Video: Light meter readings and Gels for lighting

And then when you start moving way up to your 70 Kelvin or whatever, that's when the light becomes more blue because there's more heat being generated. So I know we think of orange as being very warm and friendly, and blue as being very cold and sterile. So I'll show you an example of what it's like when you use a convert to blue on your light.
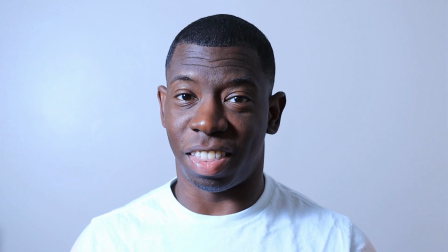4:45 Stand by. And this gel is what's called convert to blue. So if you have a more orange light or a more white light and you need to change it to where it's more blue or more,
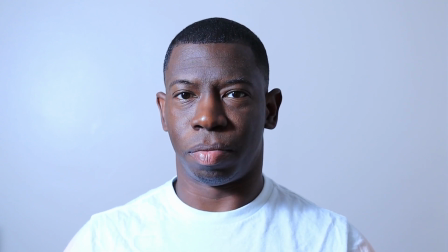4:59 how do you say, as if it's noon during the day
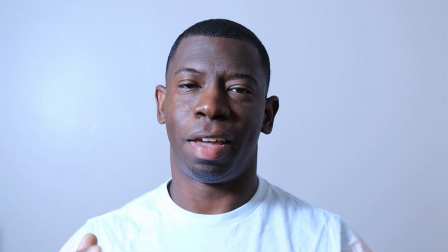5:07 outside, you need something to feel more like that, that's what you use this convert to blue for, if I'm not mistaken. So I know when we think of it in terms of mood or feeling, we think of blue as cold and orange as warm. So you might hear those interchangeably when it comes to cinematographers or directors of photography or things of that nature. So just letting you know that there's some nuance in this whole thing. However, that's what gets you these different kind of moods. So then why do we use gels? We use gels because the lights that can have, they can have the RGBW kind of settings. Those lights, they do have gel pack within the actual settings. However, they're still not quite there. It's really crazy how a translucent piece of plastic is beating even those lights that are worth, $2,000, $3,000. So just want you to be aware of that. I've got one or two other gels I'm going to throw in just so you can see the difference in color and what kind of mood you can get from it.
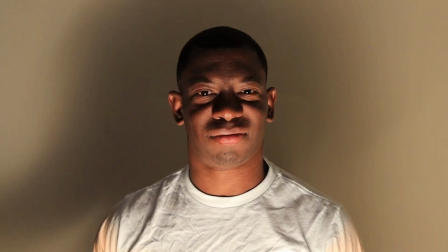6:29 So stand by. Looks pretty creepy, right?
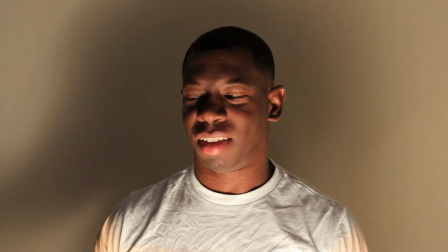6:34 Well, guess what? This is another type of lighting. So here's something that you could do in this moment, right?
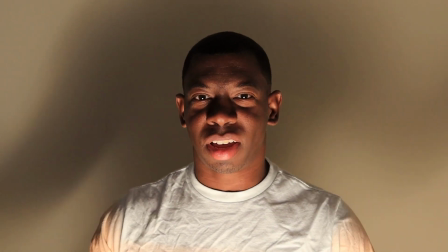6:41 Let's say you want to make it kind of scary, or hey, I don't know, maybe I'm at fireside,
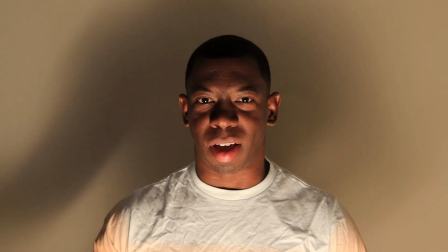6:47 I'm cooking marshmallows, you know what I'm saying? Like, so I'm doing my thing, telling ghost stories,
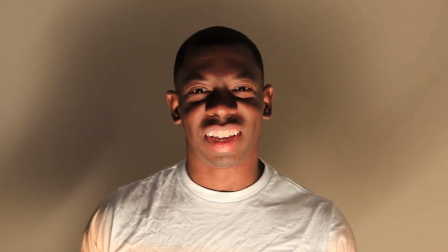6:55 you know what I'm talking about? So this is another thing you can do with lighting, right?
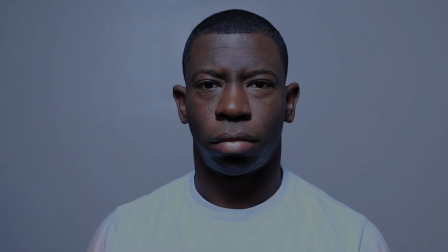7:00 You can have different effects. Hey, yo, I didn't touch that fool.
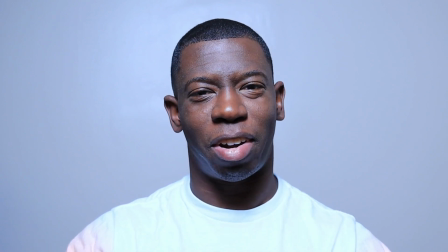7:04 I ain't going back to jail. No, I'm sorry. Bringing back flashbacks.
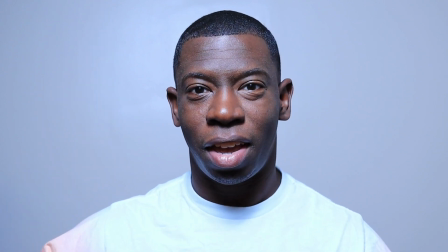7:10 No, I'm kidding. So you notice how the light is above me and it's got that cold feeling.
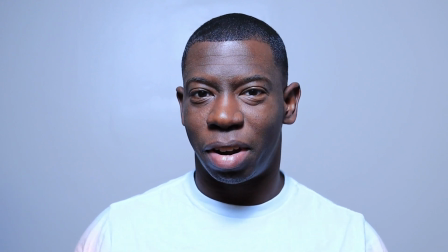7:17 Therefore, I can do this for if I want to have an investigation scene, right?
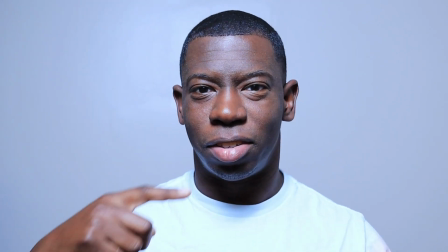7:21 I'm doing an interrogation. You notice how it's called a butterfly light.
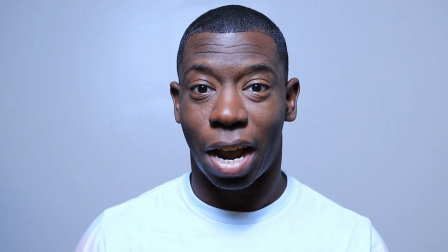7:26 It goes, there's a shadow underneath my nose.
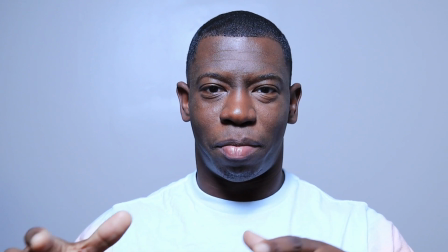7:29 If you ever notice that in crime scenes, and then they have the guy sit there being interrogated, that's what they do it for.
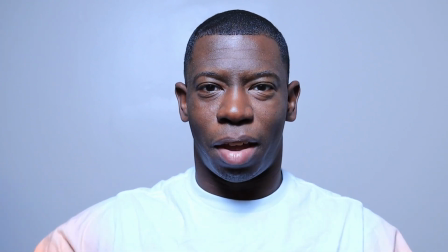7:38 They've got the light above them and making it feel like it's very intimidating.
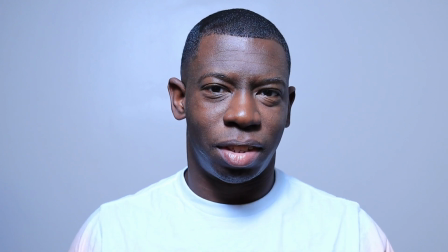7:43 So that's another effect.
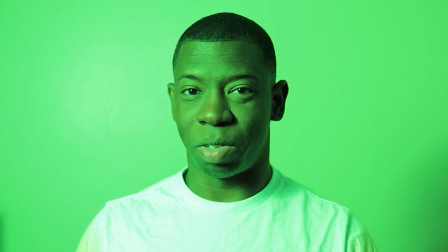7:47 What if you need a green gel so you can creep out your audience during an alien scene, like,
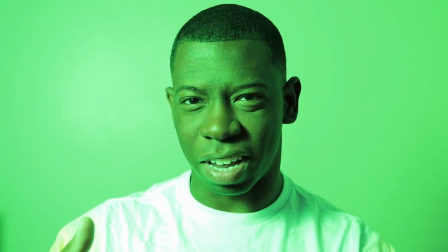7:55 take me to your leader. The guys there with all the prosthetics on and stuff.
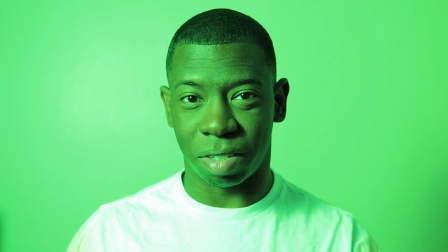8:00 Well, that's also what this gel pack is good for.
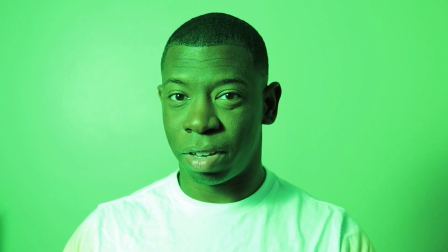8:06 Or what if you need to do a night vision scene, right?
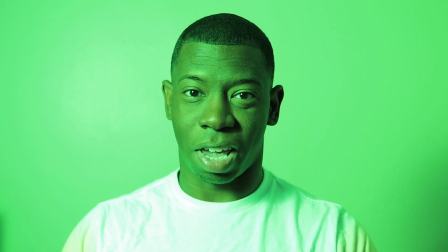8:11 Well, can you afford
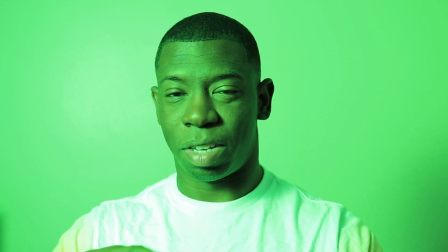8:15 $5,000 to throw in front of your camera lens to be able to mimic a night vision scene?
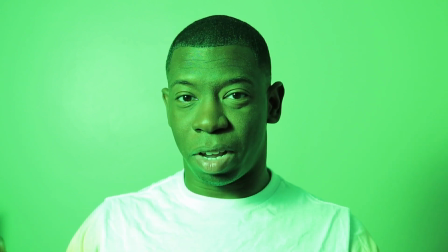8:23 Well, you probably don't. Therefore, you can get gels.